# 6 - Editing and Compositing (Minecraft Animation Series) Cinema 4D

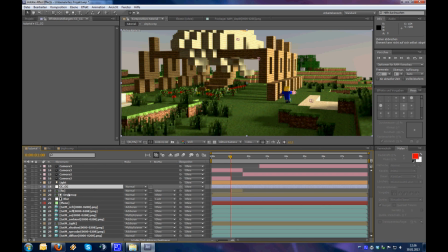991s
And I will place it right above the fix composition.
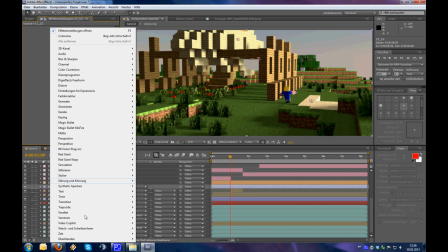1000s
And now each effect we put on this
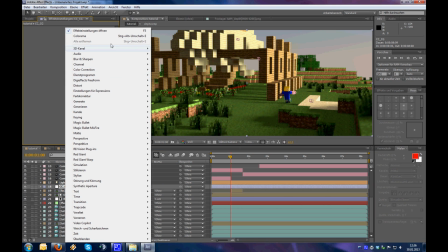1004s
layer, on this adjustment layer, will affect all the layers below.
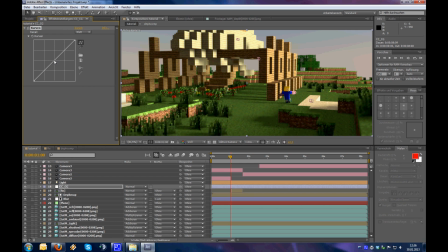1009s
So first of all, I'm going to need the curves effect, because this is a nice effect.
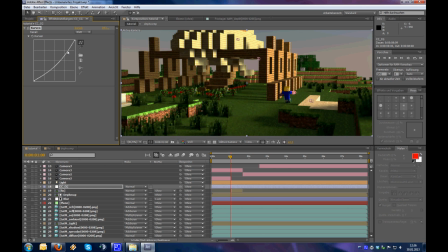1018s
You can do pretty cool stuff with it.
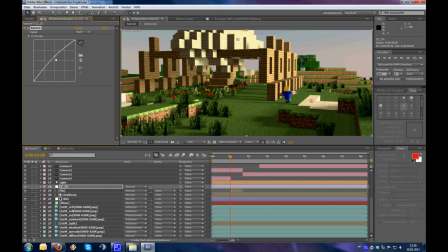1021s
We can adjust the curves, give it more gamma, more contrast or less contrast. I want to make it a little bit brighter, so I will adjust the curve like this.
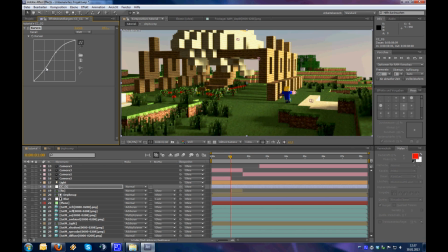1035s
Then I can give it a little bit more contrast by adding a point just by clicking here. Now we have it doesn't even look better. So let's change it to this. Yes, that looks better.
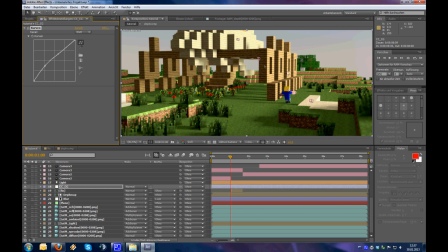1055s
It's a little bit brighter, but the shadows are not so much brighter. Then we could even adjust the color channels, like the red channel, make it look more red or less red.
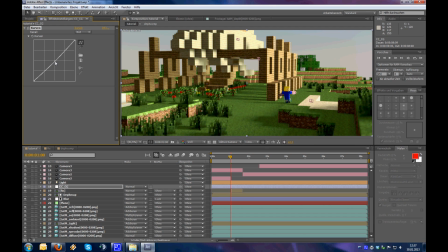1072s
And I want to make it look a little bit less red.
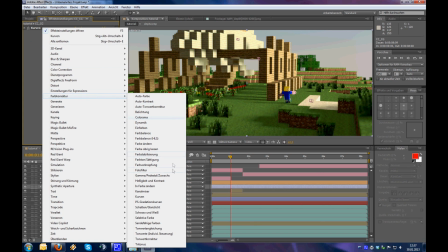1077s
Okay, then I want to put the saturation down,
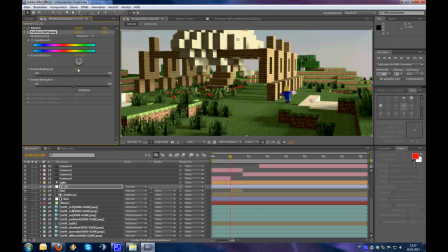1083s
put it down to -10 for example, or maybe -7, because low saturation always gives you a little bit of movie feeling.
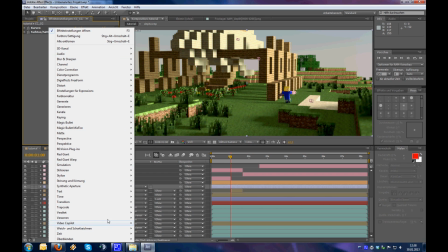1100s
And then I'm going to actually make the picture a little bit bad, because in a real
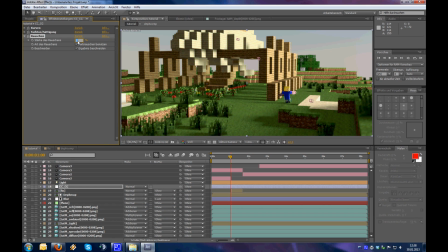1110s
camera you will always have some kind of noise, and that's why I will add a little bit of noise to the scene.
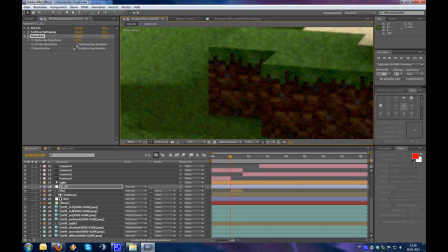1119s
You don't even really see. Oh yes, you see it. That's too much. Make it to 2, and this will add a little bit of noise to our scene. Okay, that's still much. Let's say 1.5.
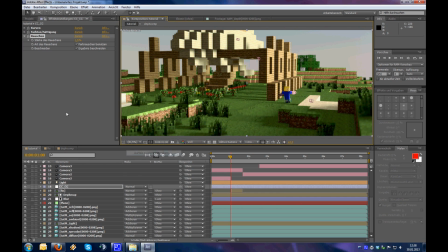1136s
Yes, now we have a little bit of noise in our scene, which makes it look a little bit more realistic. Guess that's fine already. Now I want to finalize. So this is what I call color correction, and now I'm going to make color grading.
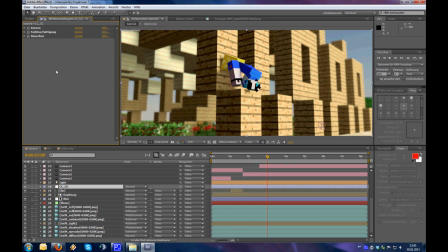1154s
So something that would be nice would be some glow effect.
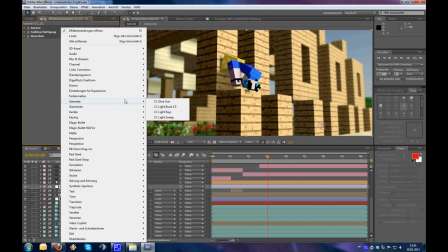1161s
I'm just trying to think how we could add a glow effect.
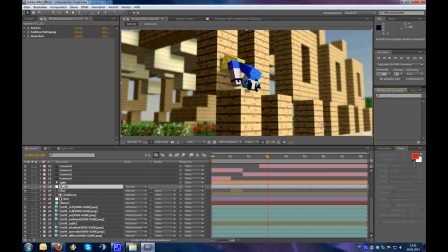1167s
Oh, come on. Oh, I could save it, by the way, before it starts crashing.
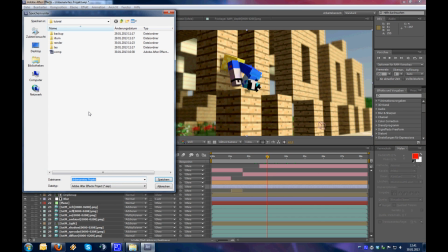1173s
So let's hit save. Save it as comp.tut.
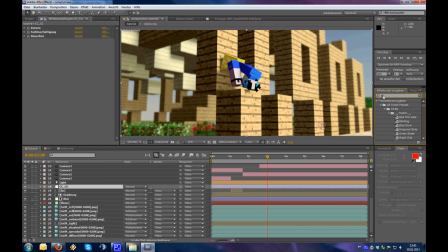1179s
And now go add a... Let's try the Star Glow plugin.
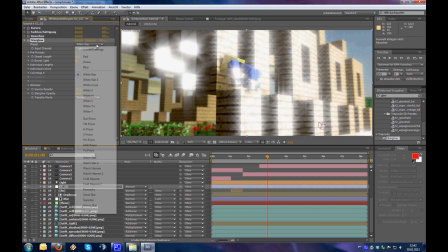1190s
That looks weird, but I guess we have some other adjustments.
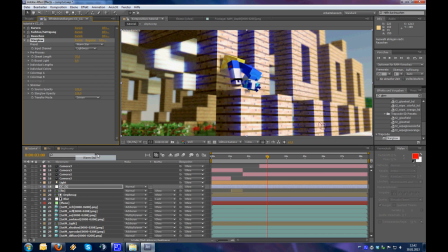1200s
Scope, what do we have? Dot, different, down a little bit, make it to
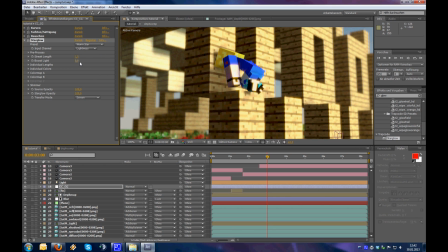1208s
0.5 maybe. Yeah, that adds a little bit of glow effect to our scene. The boost light will make it a little bit brighter. Then what can we do here? It's just playing around with the effects.
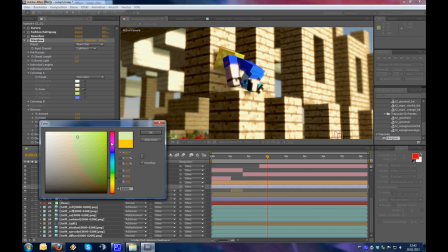1227s
Say I don't want it to be so yellow and want it to be more red.
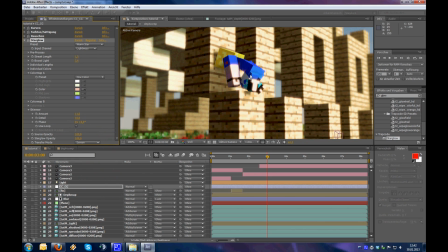1235s
I think if I change this color it will be a little bit more red.
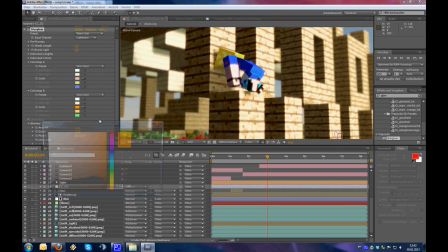1240s
Well, at least I thought it could be more red.
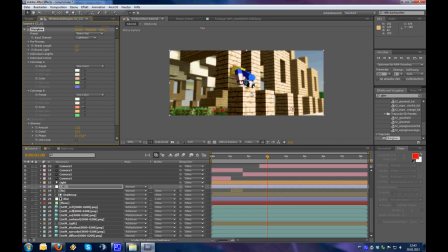1244s
If I change it here, oh yes, it's becoming a little bit more what I want. Let's make this to 1 actually, because the blur effect is still very strong.
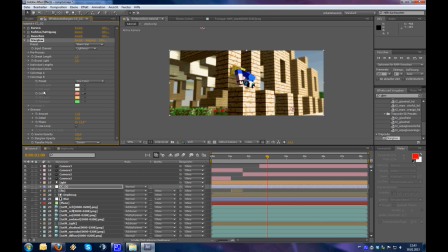1259s
I want to make it more orange, so where do I have to change the color? Try change this orange. No, don't think that much has changed.
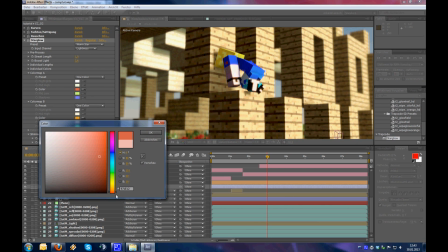1275s
Try changing this to more orange. Change it to blue. Oh, okay, yes, that's the right color. So make it a little bit orange because the sun is going down.
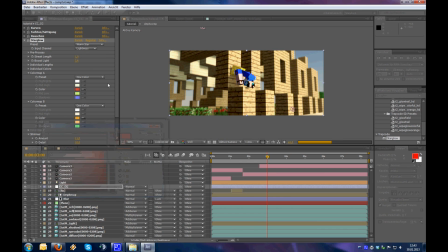1291s
Make it even more red. A little bit stronger, 1.4. Now we get some kind of glow effect to it,
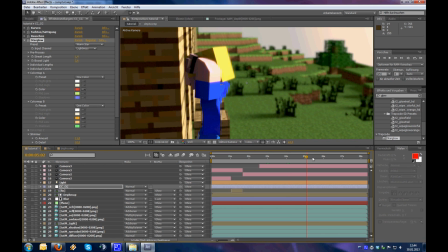1304s
which makes it look a little bit cooler already.
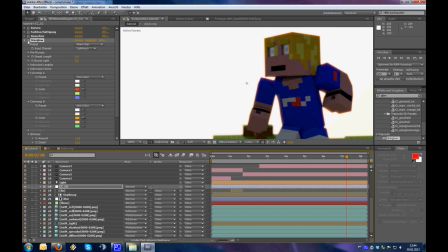1309s
What? Oh, and you see this nice glow effect on the corner. That looks really cool. I think it looks cool.
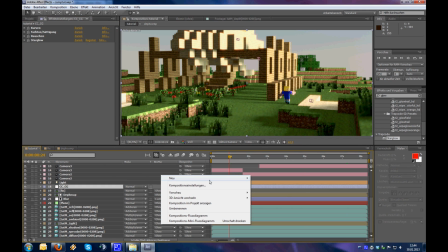1320s
Okay, let's make a new color layer.
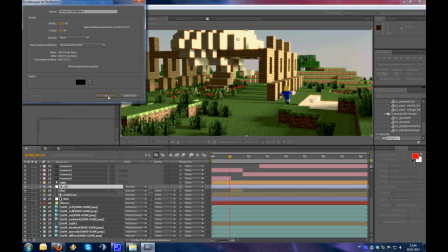1326s
Make it black. So yes, okay.
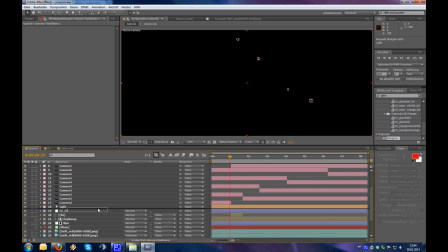1329s
Drag it all the way down, even above our adjustment layer. And then I will make a mask, ellipse, click in the middle, make a mask, then click Control
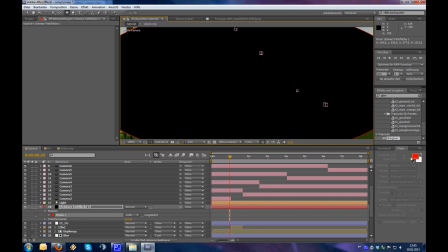1348s
and make it even bigger, so like that, because I want the corners to be a little bit darkened. If you use a real camera it will always be a little bit darkened. At the end I have this mask, then I go under my mask properties and well, make it very blurry.
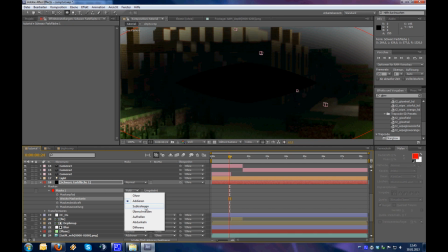1367s
Then I need of course to subtract, not add the mask,
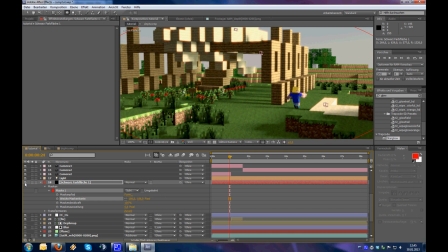1372s
and what we see now is a little bit of black coming in from the outside. That's what I wanted. I still can adjust it a little bit, make it 50% so it's not so strong.
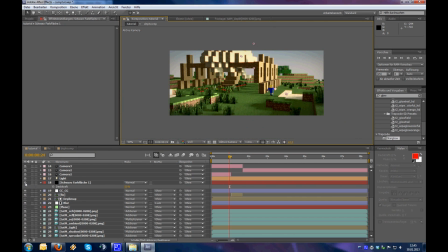1388s
Now we have a little bit of black coming in, just slightly. The mask is still a little bit too blurry, so let's make it less blurry, or just use this parameter to
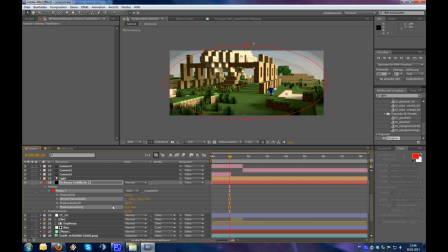1404s
let it go more inside or more outside. Oh, wrong direction. Positive. So now it's really just at the corners, getting slightly darker.
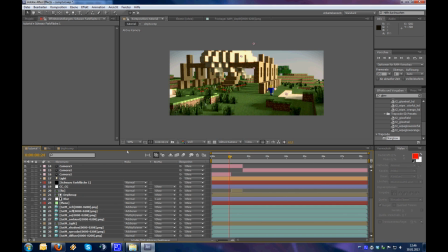1420s
Next thing I could change is just for fun, I will add
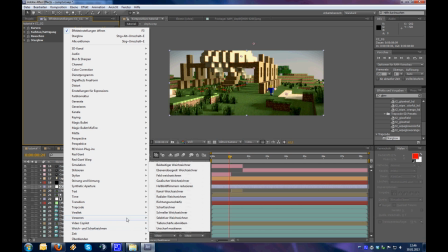1427s
you know, a normal objective will kind of distort
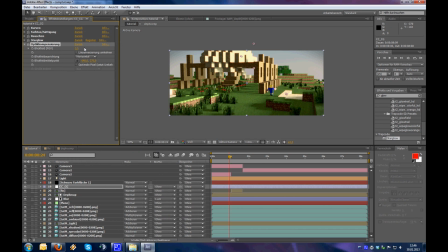1435s
the image. If I use this effect, nothing is changing. Why not? Oh, now it's changing.
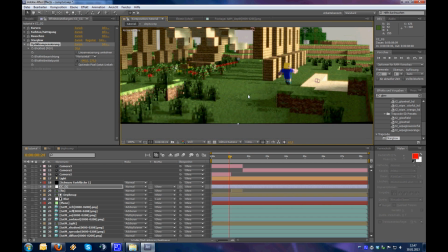1451s
So if you use a normal lens, it would be changed in the opposite direction, like this.
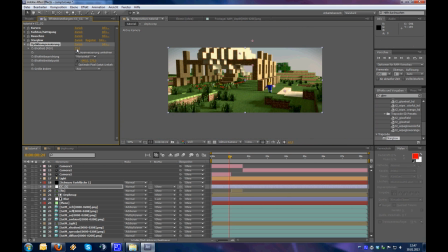1460s
So not that extreme, but at least a little bit. That's what a normal camera lens would do.
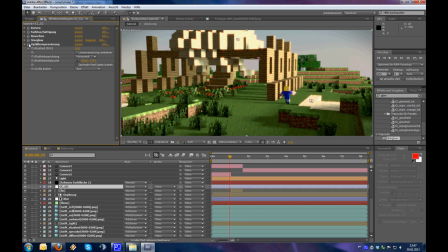1468s
Normally you use this effect to correct this
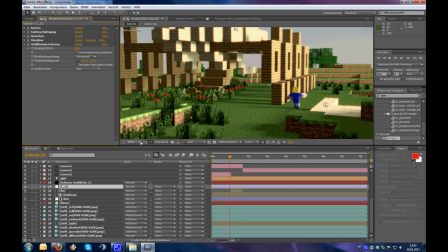1473s
this mistake by the objective, but I'm using this effect to make the mistake actually,
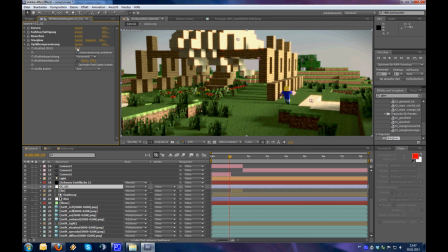1479s
because I want to make it look a little bit more realistic. Let's make it 25 maybe.